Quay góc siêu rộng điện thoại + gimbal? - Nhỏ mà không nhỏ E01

Chào mừng các bạn đã đến với camera tinh tế và hôm nay mình sẽ trở lại với một chiếc mục đã tạm dừng khá là lâu đó là chiếc mục nhỏ mặt không nhỏ Thì cái thủ thuật hôm nay mình muốn đem đến với các bạn đó là quay phim với gimbal dùng góc siêu rộng trên điện thoại
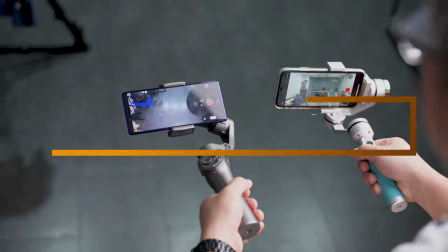Thì hiện nay các điện thoại được trang bị rất là nhiều camera đặc biệt là sự xuất hiện của camera góc siêu rộng Cái góc siêu rộng này đã giúp cho chúng ta có được sự tiện lợi cũng như là thỏa sức sáng tạo Để thực hiện những bức ảnh, những đoạn video hấp dẫn theo ý riêng của mình Tuy nhiên khi mình sử dụng camera góc siêu rộng để quay phim Và sử dụng chung với những thiết bị chống rung như là gimbal,
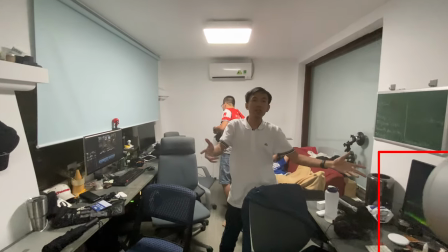47s
điện thoại Thì mình gặp một vấn đề đó là những cánh tay đòn của gimbal nó lọt vào trong khung hình Chúng ta hoàn toàn có thể
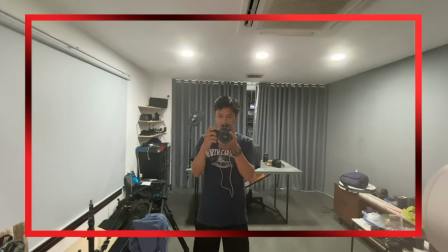54s
cắt sén khi mà hậu kỳ Tuy nhiên việc cắt sáng đã làm giảm đi cái góc nhìn Và nó làm mất đi cái lợi điểm của
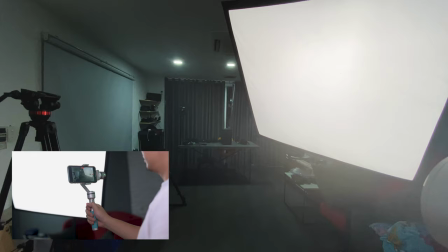61s
góc siêu rộng đem lại Mình có dò trên internet và tìm ra được một cách khắc phục Đó là sử dụng gimbal ở chế độ Flashlight Mode Chế độ đèn pin
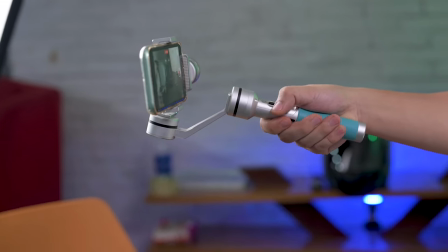71s
Khi sử dụng gimbal ở chế độ Flashlight Mode Thì cánh tay đòn được nằm thấp xuống dưới đây Và nó sẽ không
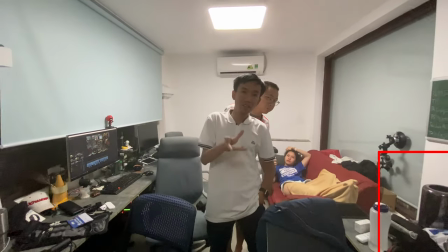77s
còn cản trở camera góc siêu rộng khi quay phim nữa Cái lợi ích của việc sử dụng chế độ Flashlight với quay phim camera góc siêu rộng đầu tiên là giúp chúng ta sẽ không còn cái cánh tay đòn ở trong khung hình nữa và cái thứ 2 mình nhận được khi sử dụng một thời gian là mình thấy khi mình cầm ở tư thế như thế này thì nó tạo
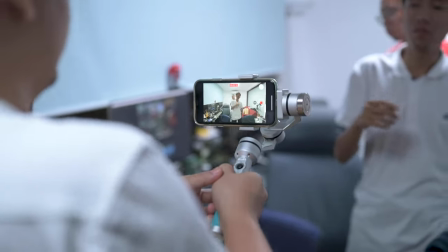97s
ra một cái góc nhìn rất là cân đối rất là đẹp vì nó khá là cân bằng nếu chúng ta cầm ở cái chế độ bình
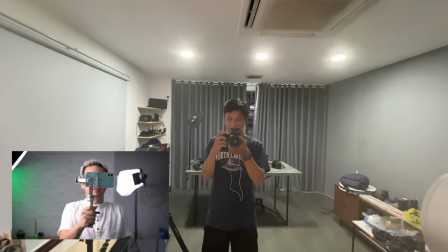103s
thường ở vị trí cao như vầy thường là các bạn quay ngang tầm mắt như vầy thì với góc siêu rộng nó sẽ tạo một cái
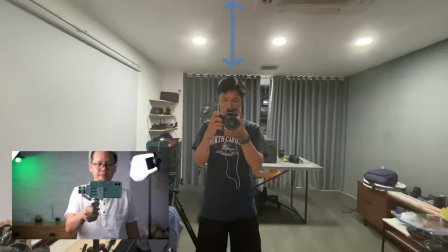109s
headroom rất là rộng làm cho cái khung hình bạn không có cân bằng và khi bạn quay ở cái chế độ thấp như vầy Thì bạn sẽ
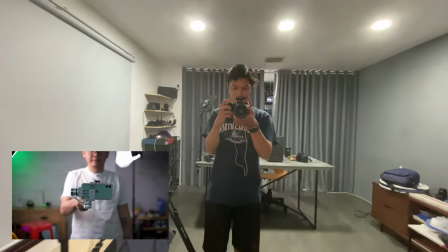114s
có cái cốc mình rất là cân bằng Có những thước phim rất là cân xứng Hợp với các bạn quay travel, quay vlog Rất là nhanh, gọn lẹ Tuy nhiên mình phát hiện không phải cái gimbal nào Cũng sử dụng được chế độ Flashlight Mode hết Cái gimbal Benro B1 mà mình có ở đây Không thể sử dụng được chế độ Flashlight Mode
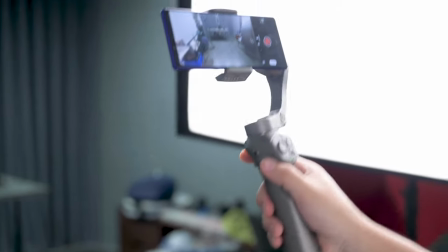133s
Các bạn có gimbal rồi Thì hãy kiểm tra thử xem cái gimbal của mình Có sử dụng được chế độ Flashlight Mode hay không Để còn upgrade lên những cái điện thoại Có góc siêu rộng Để tạo ra những hình ảnh thức
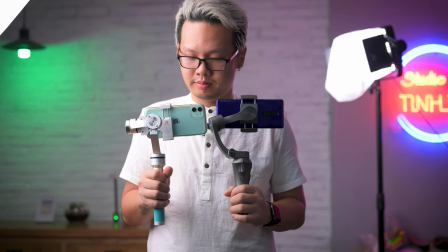144s
phim độc đáo Còn những anh chưa mua thì gimbal có khả năng sử dụng chế độ Flashlight Mode Là một điểm đáng cân nhắc khi lựa chọn
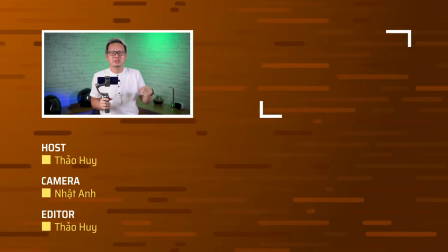151s
Nếu các bạn thấy thủ thuật này hữu ích Thì hãy like, share và subscribe kênh của Camera Tinh Tế Cảm ơn các bạn và hẹn gặp lại ở những video sau